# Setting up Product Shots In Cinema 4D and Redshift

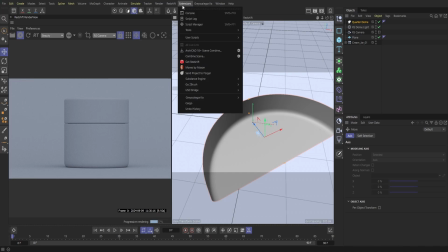[4:08]
And with this, I'm just doing that for more aesthetic reasons. You don't necessarily have to do that, but I kind of like having that curve there.
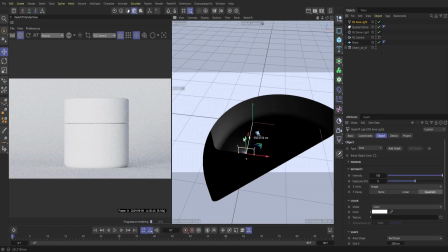[4:16]
Next up, I'm going to bring in a area light. We're going to establish a second light source here. So I'm just going to bring this back. And I kind of like this because you have this really nice highlight on the left here. And then you have this nice shadow that is kind of trailing off to the right side.
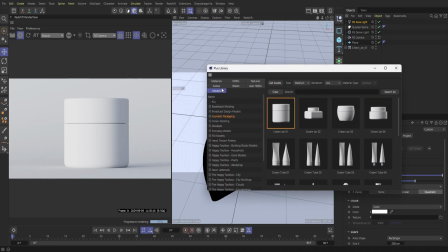[4:36]
So we'll kind of start with that. Of course, like I said, when we kind of bring in more assets, we'll just kind of play around with this.
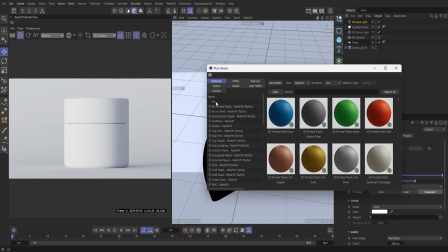[4:44]
And next up, I'm just going to go to Grayscale Gorilla again, And then what I'm going to do is just find some sort of texture for the top of our lid here. Just because with our label is going to wrap around this entire jar.
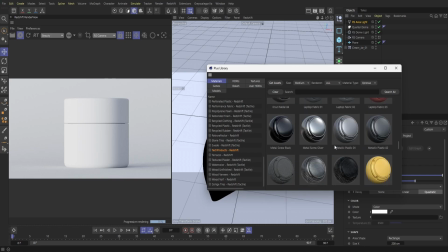[4:59]
And so we're really not going to see most of this jar. So I'm just going to kind of grab that top label and just kind of make it rather simple here.
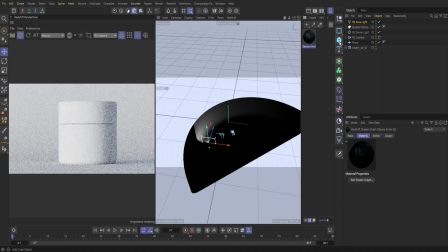[5:14]
So I'm just going to open up our null here that is the jar. And then I'm just going to put this material on top of our lid. And then in our render view, you can see that has changed here.
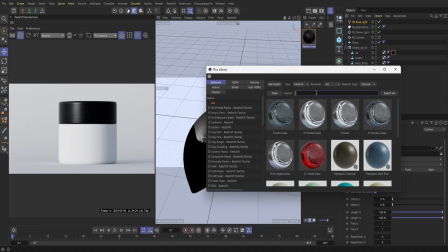[5:27]
So next up, I'm just going to type in honey.
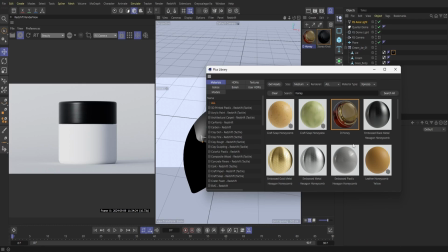[5:33]
And this would work fine. Again, like I said, we're really not going to kind of see the bottom of the jar. So we'll just kind of apply this here just in case we want to kind of change it in the future. We can always do that as far as like the size of the label goes. So I'll just put that honey there for now.
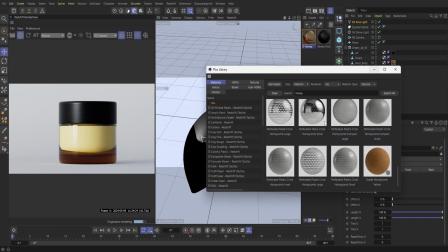[5:52]
And then we'll kind of see how this goes. And then I'm just going to type in white.
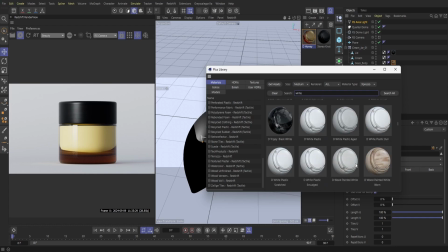[5:59]
And maybe we can get some sort of nice reflective white here that we could use on the backdrop, but we'll see here.
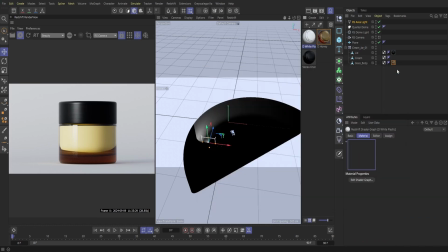[6:07]
And then as far as our label goes, what I'm going to do is just kind of jump into Canva and just kind of find something rather simple for this. I didn't necessarily make this, but I was able to go in, edit it a little bit just for this example here. So it's real easy to import.
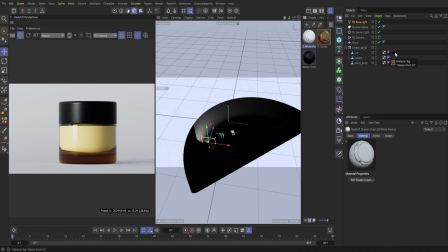[6:27]
Usually what I do is I just grab some sort of PNG or some sort of file that I need to display. And then I just have some sort of Redshift material. And then I just attach that PNG to the Redshift material.
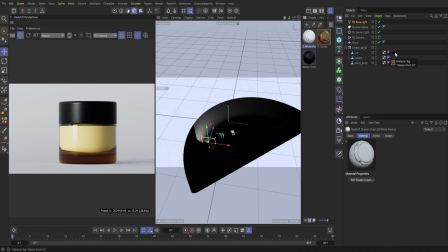[6:44]
And it's pretty straightforward too. So if you want to see a video on that, let me know. I could definitely put that out here, but for this instance, we're just going to kind of push forward.
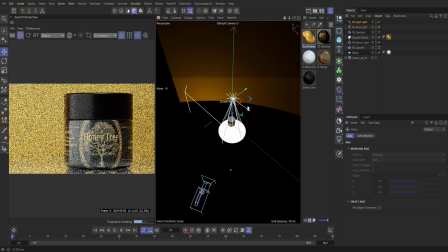[6:55]
So here is the label. So I brought it in here. I also brought in a spotlight as well too.
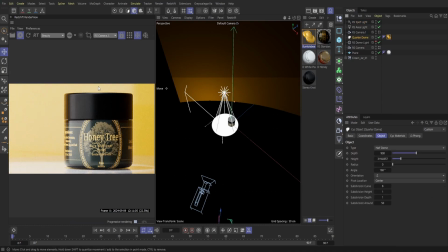[7:02]
And then we added this nice little bumblebee material here that is quite nice. It's nice and reflective. I thought for some sort of honey jar, having some sort of yellows would really help out with kind of making this pop out a little bit more,
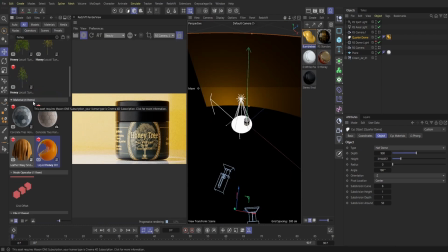[7:19]
especially with most of our materials being black and the label being black. That yellow backdrop really helps the label kind of pop out even more here.
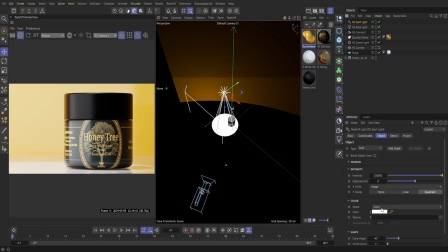[7:29]
So, and then this spotlight kind of gives off kind of a white light here. So let's just go in and change that. Let's do more of a yellow here. Actually, we'll do more of like an orange here. Let's see.
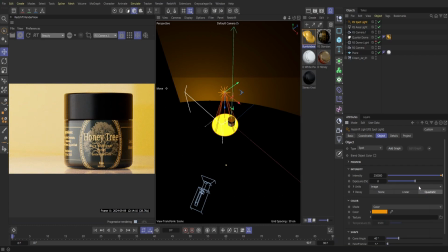[7:48]
Yeah, let me do more of a dark orange and then really kind of push up the exposure just to kind of see what that looks like.
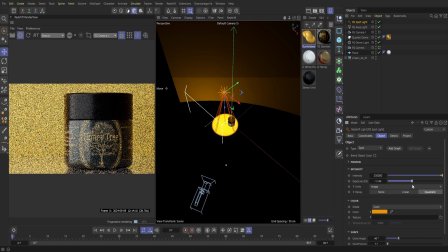[7:57]
I just want to kind of reduce down the amount of white light that's coming out.
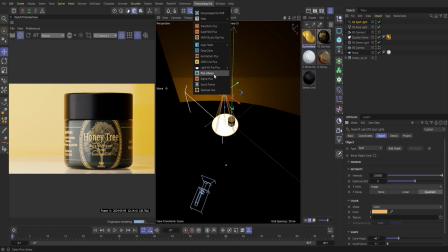[8:03]
Actually, that will be good there. And then just to experiment a little bit within Grayscale Gorilla,
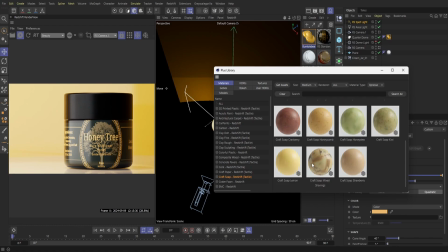[8:11]
they have these really interesting soap textures here.
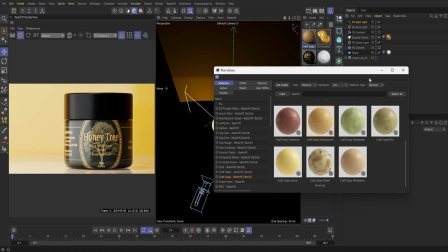[8:15]
So let's just bring that in just to kind of see what that may look like.
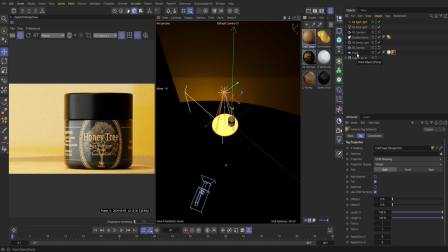[8:24]
Yeah, something like that. I think the difference in material is actually quite nice because you have this really nice like matte finish as far as the ground goes.
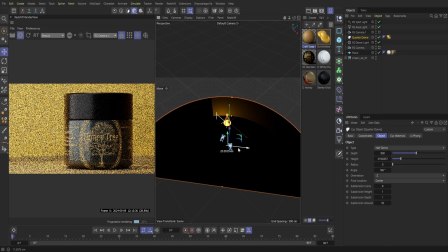[8:35]
And then you also have this nice glossy yellow. And then of course, as I move our backdrop here,
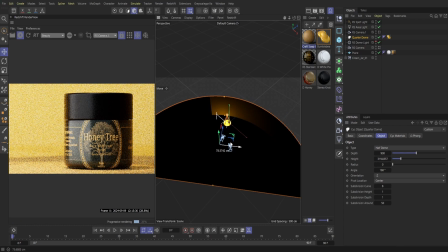[8:42]
you can kind of see how the light is affected within the scene since you have this really nice curve here. So there's a few different directions we can go into. Of course, there's not a specific answer.
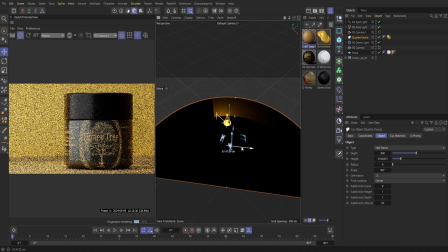[8:55]
It's kind of more up to your creative decision, but I think having something close like that would be pretty cool.
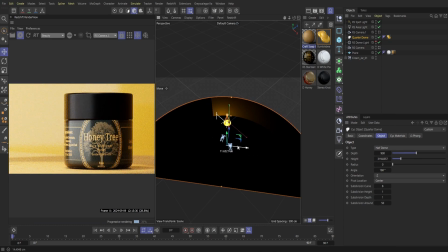[9:03]
I do like that because you do have this really nice highlight on the left, and then you have these really nice shadows on this backdrop area as well. So I think that is really nice. And then you kind of have the product kind of more towards the right side.
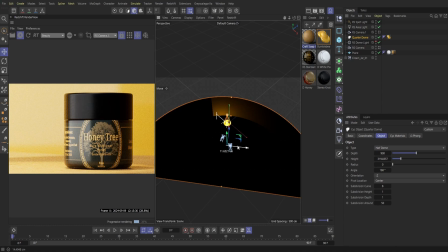[9:20]
So having that is kind of a unique perspective. And then depending on if you need any sort of lettering or just typography in general, you could kind of put that off to the left side since the product is over on the right.
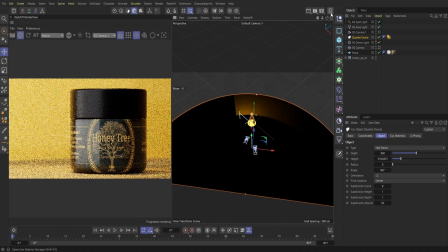[9:36]
So I think that's a pretty cool perspective. And then actually what we could do is just hop into Redshift here
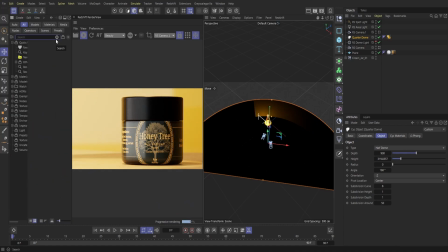[9:43]
and then we can try to find some sort of tree that is yellow here. I think that will be kind of nice since this product is called Honey Tree. I thought maybe bringing in some sort of yellow tree would be quite nice.
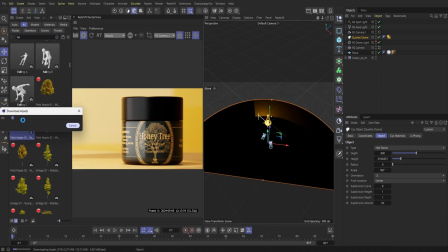[9:59]
You do have a lot of options here as far as different fall type trees, so let's just snag this one here and just kind of see how this is.
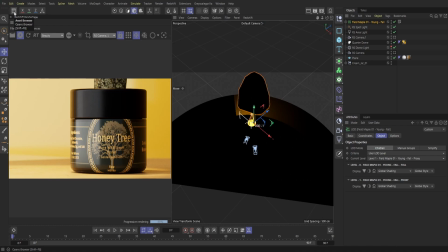[10:10]
All right, so it loaded up here. So what I'm going to do is just take this and drag this down,
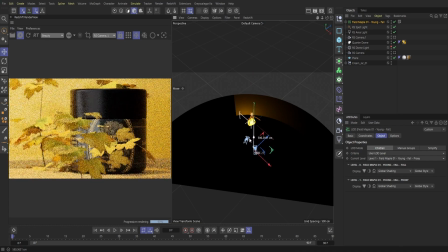[10:20]
and then what we're going to do is just kind of take the top of these leaves here and then just kind of move it around just so we can kind of have that in the background. And already that looks pretty cool there. We have this really nice fall leaves,
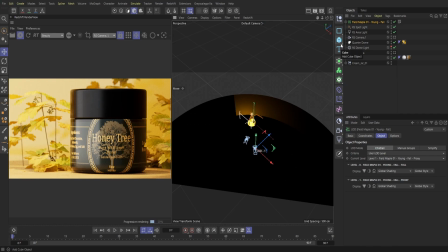[10:38]
and then of course we have our camera set up to kind of focus in on our product even more, so that is quite nice there.
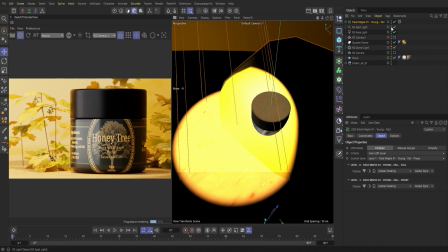[10:47]
Let me just go over and just turn off some of these lights here
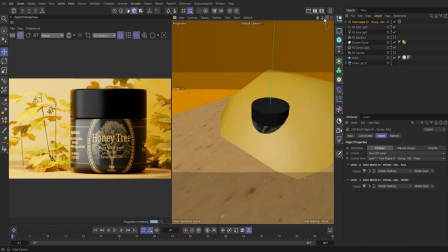[10:52]
just so I can kind of see within the viewport here.
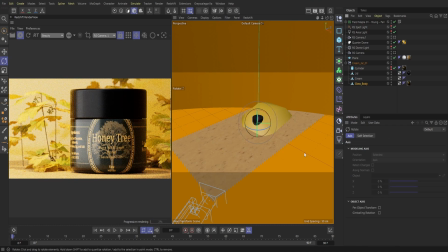[10:57]
And then what I'm going to do is, since this label is a little off center, I'm just going to turn it more towards the camera here. And then I'm just going to go over to our actual camera here and then just kind of play with this number here.
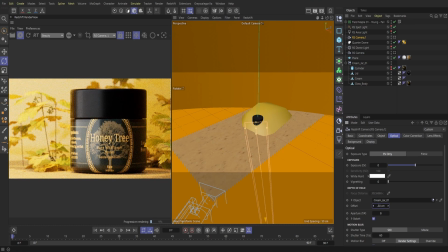[11:14]
And as I play with this number here, our leaves are a little less in focus. And so that's a really nice look here where we have our main product in focus,
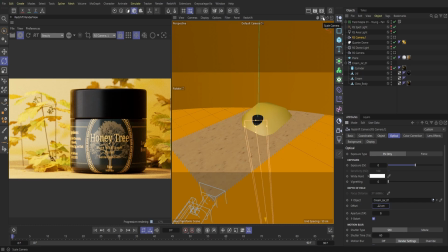[11:25]
and then you have these really nice abstract looking leaves here. So I think actually right around at negative 22 is kind of where I like.
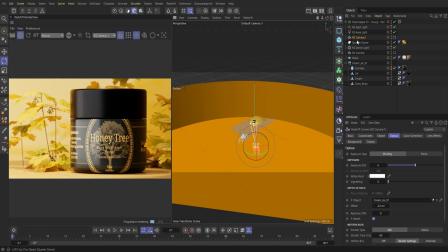[11:34]
You have kind of a haziness when it comes to these leaves here, but you could still make them out. So I think we're going to stick with that. Next up, what I'm going to do is just go over to our area lights and click exclude here.
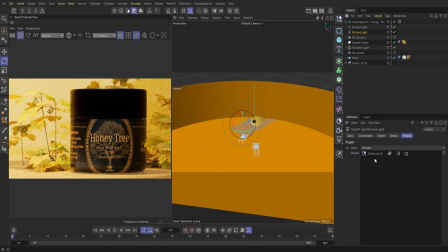[11:58]
And then I'm just going to select the jar. And really what I'm looking for is just for this light to kind of highlight the back here and to kind of interact with these leaves. And then I want to use a different light to really enhance our product here.
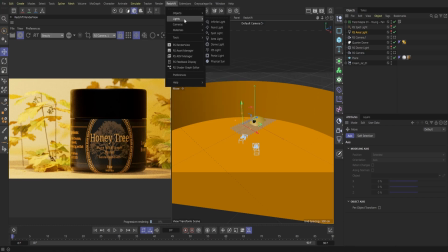[12:15]
So I'm just going to go to Redshift again, drop down to the lights here, and then we're just going to do a spotlight.